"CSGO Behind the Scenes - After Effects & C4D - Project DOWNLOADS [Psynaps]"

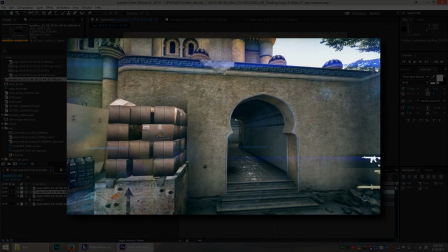[0:00]
I'm gonna tell you a little bit about this new intro that I did for CSGO.
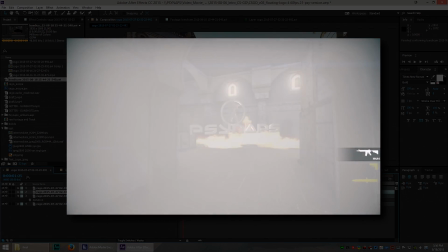[0:04]
If you like these videos and walkthroughs, hit me up with a subscribe on YouTube and follow me on Twitch to see this stuff live.
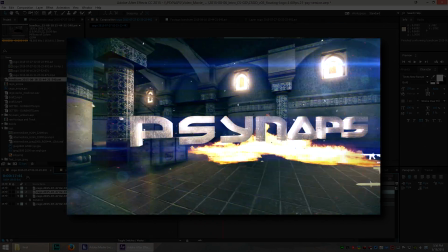[0:10]
Let's get right into it. On the stream, I grabbed a couple of friends and we went into CSGO and I fired up the demo playback utility.
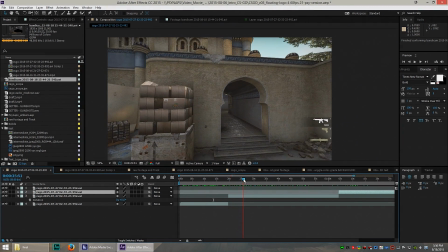[0:18]
Now this wasn't all that easy to use. Once I got it to work, we created a camera and I started capturing some footage.
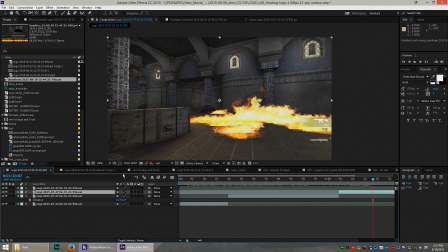[0:25]
Let me tell you a little bit about how I made this intro and I want to hook you guys up with some downloads and some content from this scene.
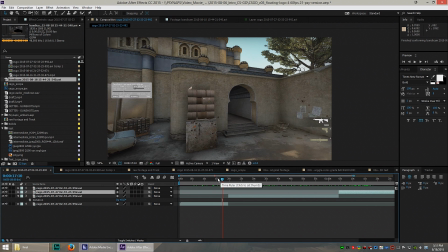[0:35]
All right, so check the description for that. First thing we do is we have to capture. All right, so I use Bandicam, which is my go-to for high quality capture.
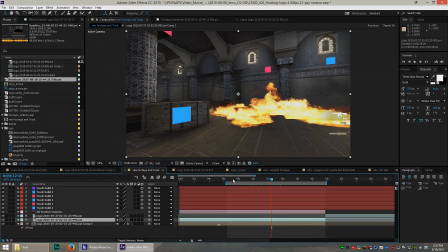[0:43]
Check out my best capture software tutorial. So to get this scene tracked, here's how it looks. And these little squares are actually solids that I placed around the
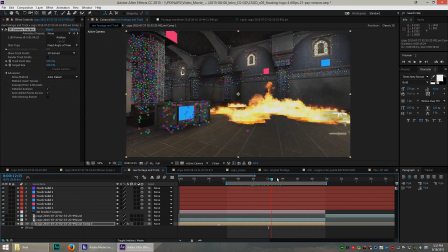[0:54]
room so that I could get a bearing on this 3D scene. Alright, so I'm going to track it here in After Effects, and then we're going to go into Cinema 4D for the 3D text. And I can place solid objects on the wall to help give me a bearing about where things are.
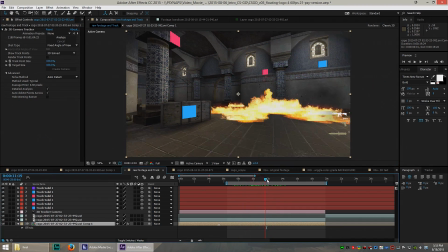[1:12]
You can see that those solid objects are tracked perfectly to the wall. However, here's something that's really important. A lot of people have a hard time with their track and they say that their camera failed and they come to me and say synapse what am i doing wrong how do i get the camera to work first of all this scene is very very smooth so you got to try to find
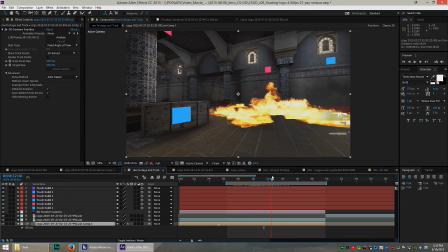[1:30]
a scene that's kind of like this where you have a high fps capture and the camera movement is nice and smooth there's not too much panning back and forth or rotating the camera side to side so after effects is able to
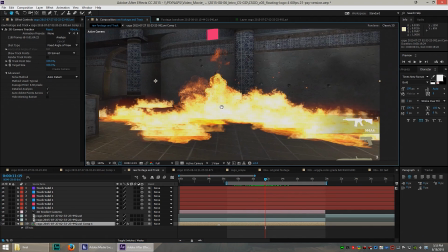[1:44]
very easily track these points the other thing that messes up tracks is too much movement in the scene.
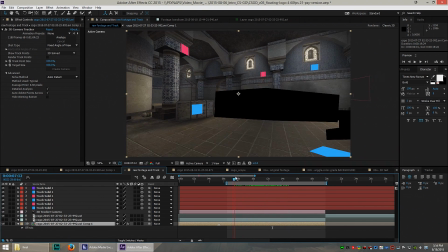[1:51]
Take a look at that fire. That fire is just moving all around. This is definitely going to break the track in many cases. And it did break the track for me. So what I had to do was I had to mask out that fire.
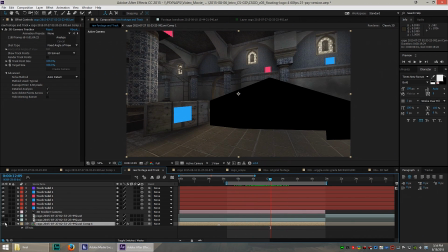[2:06]
So I just basically put a mask on it and I let After Effects track the rest of the stuff all around. And if I click on the camera tracker, you can see that it, never does it place those points within the black area.
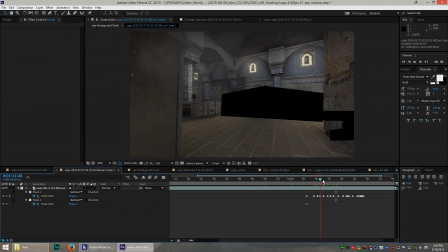[2:20]
And the way you do that was I had to make a pre-composition,
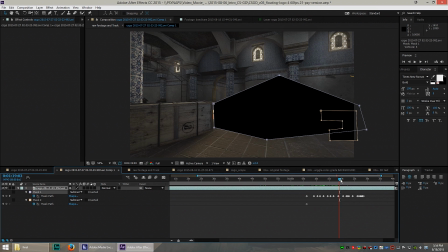[2:22]
I had to mask out everything in this composition here just using a standard mask, you can see those squares, and I brought it into a new composition,
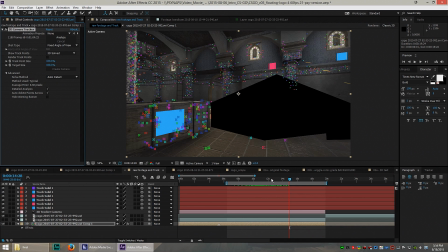[2:31]
and I tracked that composition right there. So there's how you do it, there's a little tracking tutorial for you, and I think that's going to help you to improve your tracks and not get so frustrated when you're trying to track some 3D stuff in your scene.
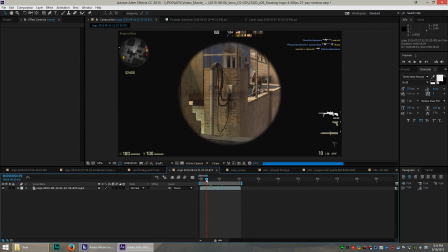[2:44]
So the next thing I did was I hopped into CSGO and decided to snipe some noobs so I can get a good idea of what the scope looks like. Now you guys that play CSGO, you know exactly what that scope looks like. When you scope someone like this, it's a little bit blurry around the edges around the circle,
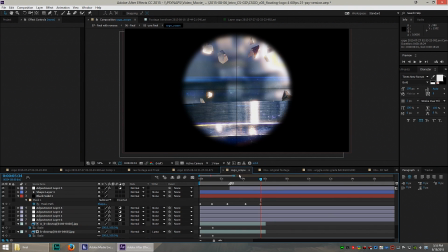[3:01]
and then you got the crosshairs that kind of blur in and out as you take your shot. That's what I wanted to make. What I did here was I made a black solid, Then I use the ellipse tool to mask a circle in there.
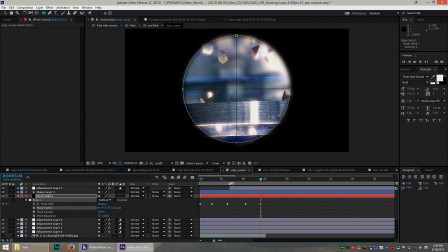[3:14]
So this is what it looks like with a mask, and you can see the circle is very, very tight right there. And if I just use a mask feather, I can blur the circle a little bit, added some crosshairs using the pen tool, made a new shape, and so we got the crosshairs in there, and check it out. Looks just like the scope in CSGO.
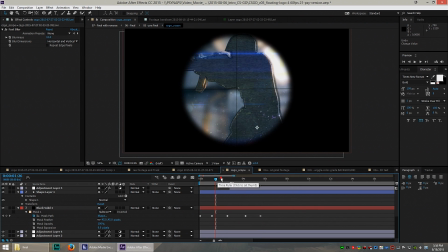[3:34]
Of course we don't have the UI elements that are on the tops and sides, but we definitely have that feeling that we're scoping in right now.
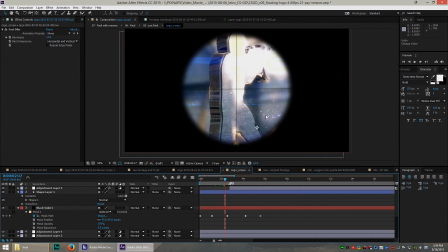[3:41]
I wanted to add a little bit of lens flares to kind of give the scope that glass look, like there's some dirty glass or some glass particles on there. Kind of brings it to life. You might not even notice those details otherwise. Even added the background in there.
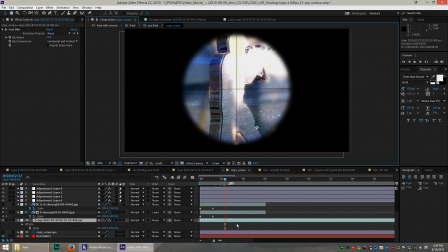[3:53]
So what I did was I took this footage of the room, put it in the back, and I scaled it up and made it really big. So I gave it a little bit of blur using the fast blur so that it appears like we're scoping into this 3D object in the back.